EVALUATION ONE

We use this technique in our music videos, something we took inspiration from what Goodwin says, as well as other music videos, such as One Direction's What Makes You Beautiful.
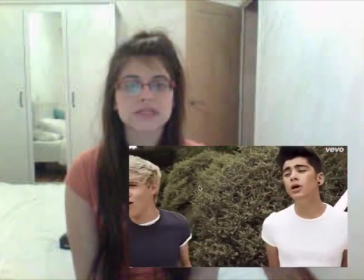Throughout their music video, there are many close-ups of the boys. This would also appeal to their marketability.
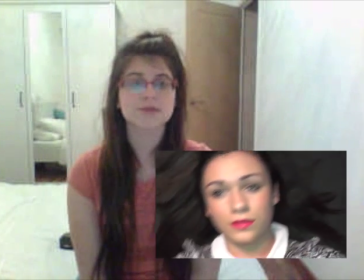Hopefully, the sexualized close-ups of our star image would appeal to our marketability, especially the male gaze. This is something that Laura Mulvey put forward. In regards to my ancillaries task, both my products, Digipack and magazine adverts, also stick to the conventions of their products. For example, the images I've used on my Digipacks that contain Emily are sexualized, especially the one containing the extreme close-up of her lips.
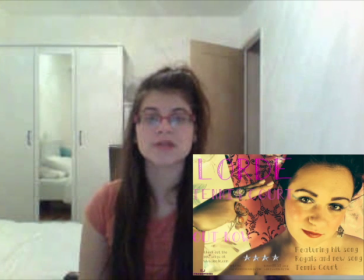This will then help attract the male audience as they are interested in the sexualization of females. This also is something seen, and where I got my inspiration from, on Rihanna's Digipack.
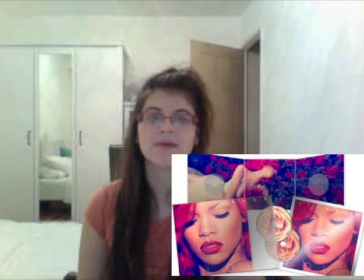Her digipack is extremely sexualized and seducing with her facial expressions and bright red lips, which is what we have incorporated in ours.
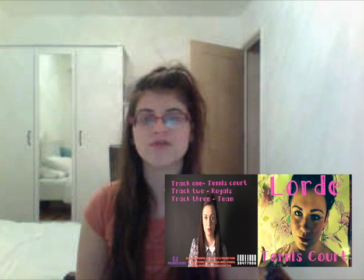Another typical convention on a digipack that I've tried to incorporate is the use of font. With the genre convention of pop, the typography tends to be dreamlike.
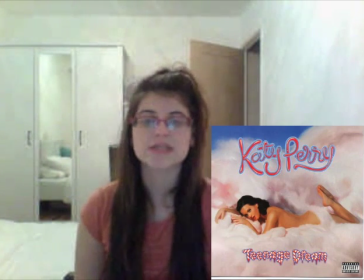This is to suggest to the audience that the pop artist lives within a dream world. This then makes the audience want to be like them and part of this fantasy world. This is also seen in Katy Perry's digipack. Typically with magazine adverts, pictures seem to be the same as the one on the front cover of the digipack.
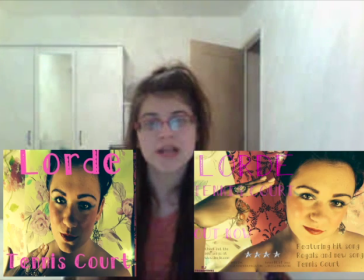However, I decided to challenge this convention and use a different image. Nevertheless, this image can still be related to by the target audience, and they can understand that it's part of the same product.
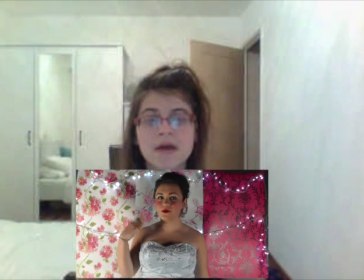This is because the background is consistent in all three of my products. I have not edited the background as I wanted to keep the floral vintage theme running throughout. This is also present in other elements of the mise en scene, such as the costume.
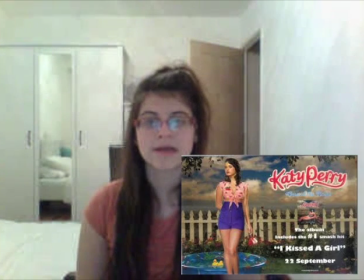Again, I took inspiration from Katy Perry's album artwork with this, as she also uses different images to that of her album cover,
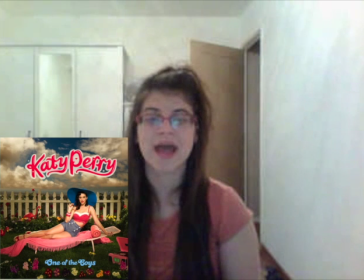however keeps the same costume, location and theme to create the same theme continuity. With regards to the magazine, the most obvious thing would be the continuity between the typography. This is something we took very seriously as we wanted to create brand identity, making it easily recognisable to marketability.
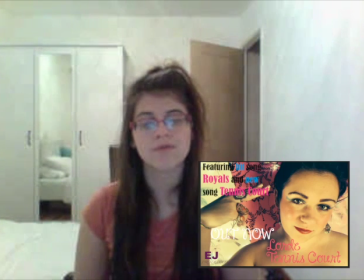As you can see from the countless drafts that to start with the typography was all over the place, making it look untidy and unprofessional. We cleared this up by making the font all the same and only using two different colours. This then created the brand identity we wanted, as we wanted to make sure the audience could clearly see the link between the digipack and magazine artwork. Furthermore, we also applied typical conventions of a magazine advert, such as the record label, release date, album name, web address. The web address was particularly important to us, as our young audience could find out more about the artist and the album. This was very useful as our audience were young and part of the digital age, so we were more likely to go online and visit the website. This reduced them being digital natives rather than immigrants. Also, this would help stop music piracy as they could purchase the album on there, which would also come with a few extras to persuade them not to illegally download the album, something that's a big problem for institutions.